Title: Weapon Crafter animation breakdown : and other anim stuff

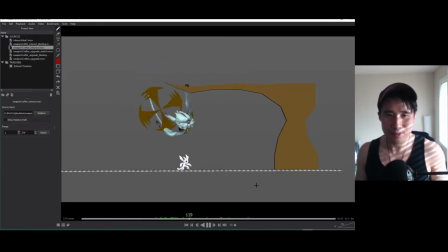2961s
This whole A B C poses is just my kind of like made up technique into trying to understand animation and try to like teach it to you guys.
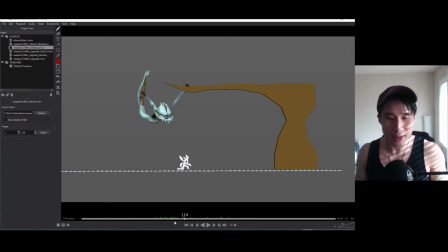2976s
But you know, I'm trying to really like, I know a lot of people wants to like animate like a very snappy style like League of Legends, and I totally understand. I love it too. and it's tricky to teach it, but yeah, let's see.
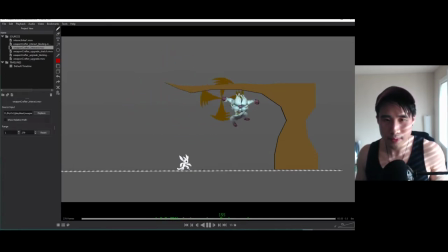What else is there? Let's go back to that one.
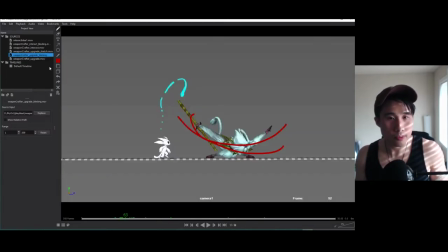3010s
Okay. Oh, this is my polish state. So there's a blocking pass. So yeah, that's the blocking pass. And after the blocking pass, I show it to, you know, my peers and see what they think. They love it. They like it.
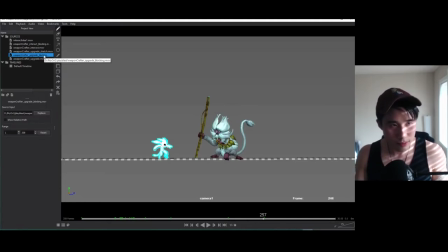3033s
And it's back to, you know, two step forward, one step back, two step forward, one step back.
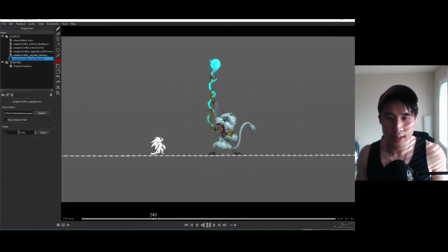3040s
And I end up with this. And you see I start animating the tail as well. Well, I guess I didn't do his thing. His tail feather thing. I think because I was going to wait for them to put it in. And I could just continue working on this.
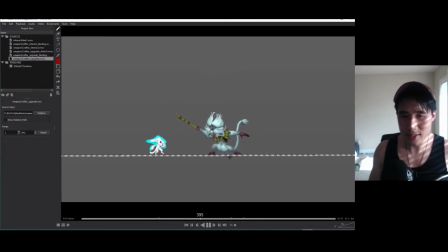3060s
But, oh yo. So what else?
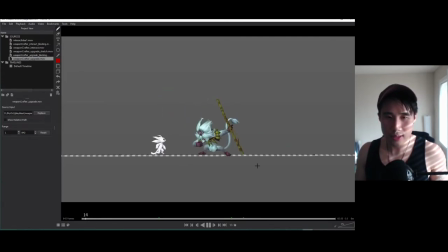3064s
Okay, you notice there's a difference. Oh yeah, this pose is different because I realized that he's gonna go from a different animation
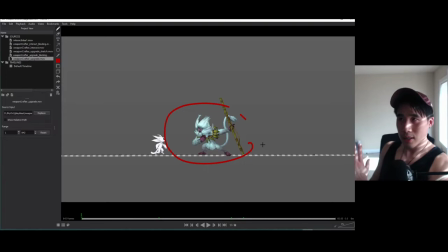3078s
into he's gonna start from a different animation instead of the idle.
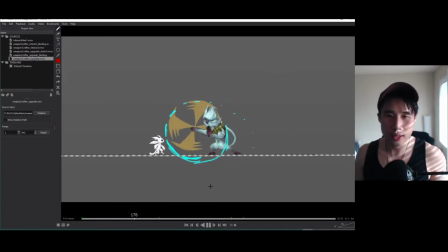3085s
Right. And what else? Yeah, this part right here is coming up. Yeah, this. When it goes from this to that swing, that whoop.
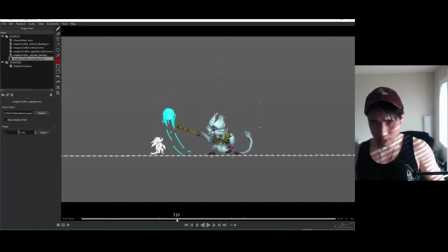3100s
Like
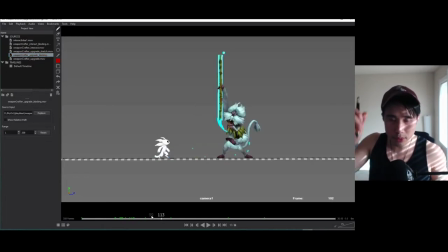3104s
previously he was just gonna just, you know, boop, just dab it on where he's hit. But you know, I realized that it's a bit boring. You know, it's kind of like, and I wanted to give a little more flavor to it,
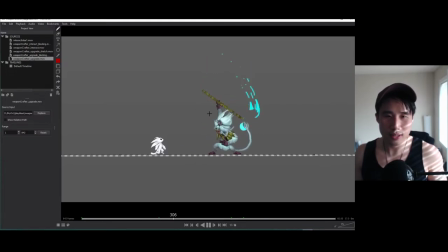3120s
and I just made this ridiculous staff motion of flinging it back. I actually tried drawing it. It's totally possible. It just won't look as cool as this dude, but you know, it works. How does it look like?
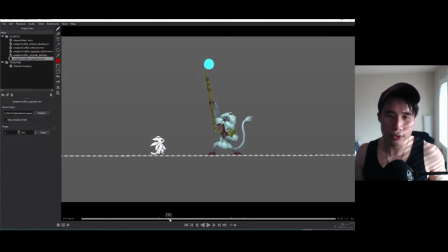3139s
And what else? Yeah, if you do like tricky things like this, like this flare of staff flipping back to its hand, or any kind of tricks. Don't worry about details, you know, like how would he actually do it.
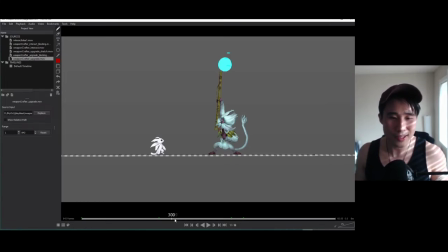3154s
Just do it, you know, it looks cool, it works, if it matches the character, it's all good, you know. And what else?
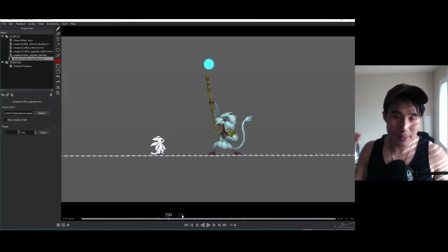3167s
I know there's a lot of different information coming from everywhere, but, you know, I didn't even write all these things down. I just, like, teach it to you guys, and I just realized, like, oh, I spotted this thing, you know, I could just talk about this. So yeah, that's one of the things that, you know, it doesn't always have to make sense.
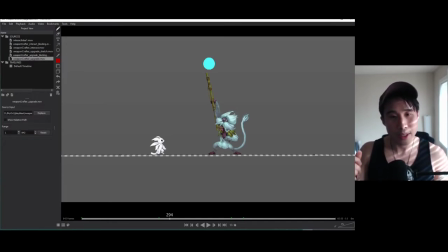3186s
It just depending on your goal, depending on what you're trying to make, sometimes you can just, you know, just go with it, you know. Even this doesn't make really much sense, it works.
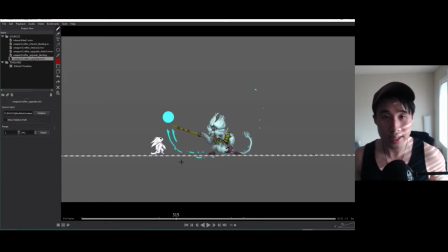3200s
one of the things I realize when I see a lot of student animations, it feels like it's being held back a little bit, you know. Yeah, don't try to hold yourself back, just go crazy, you know.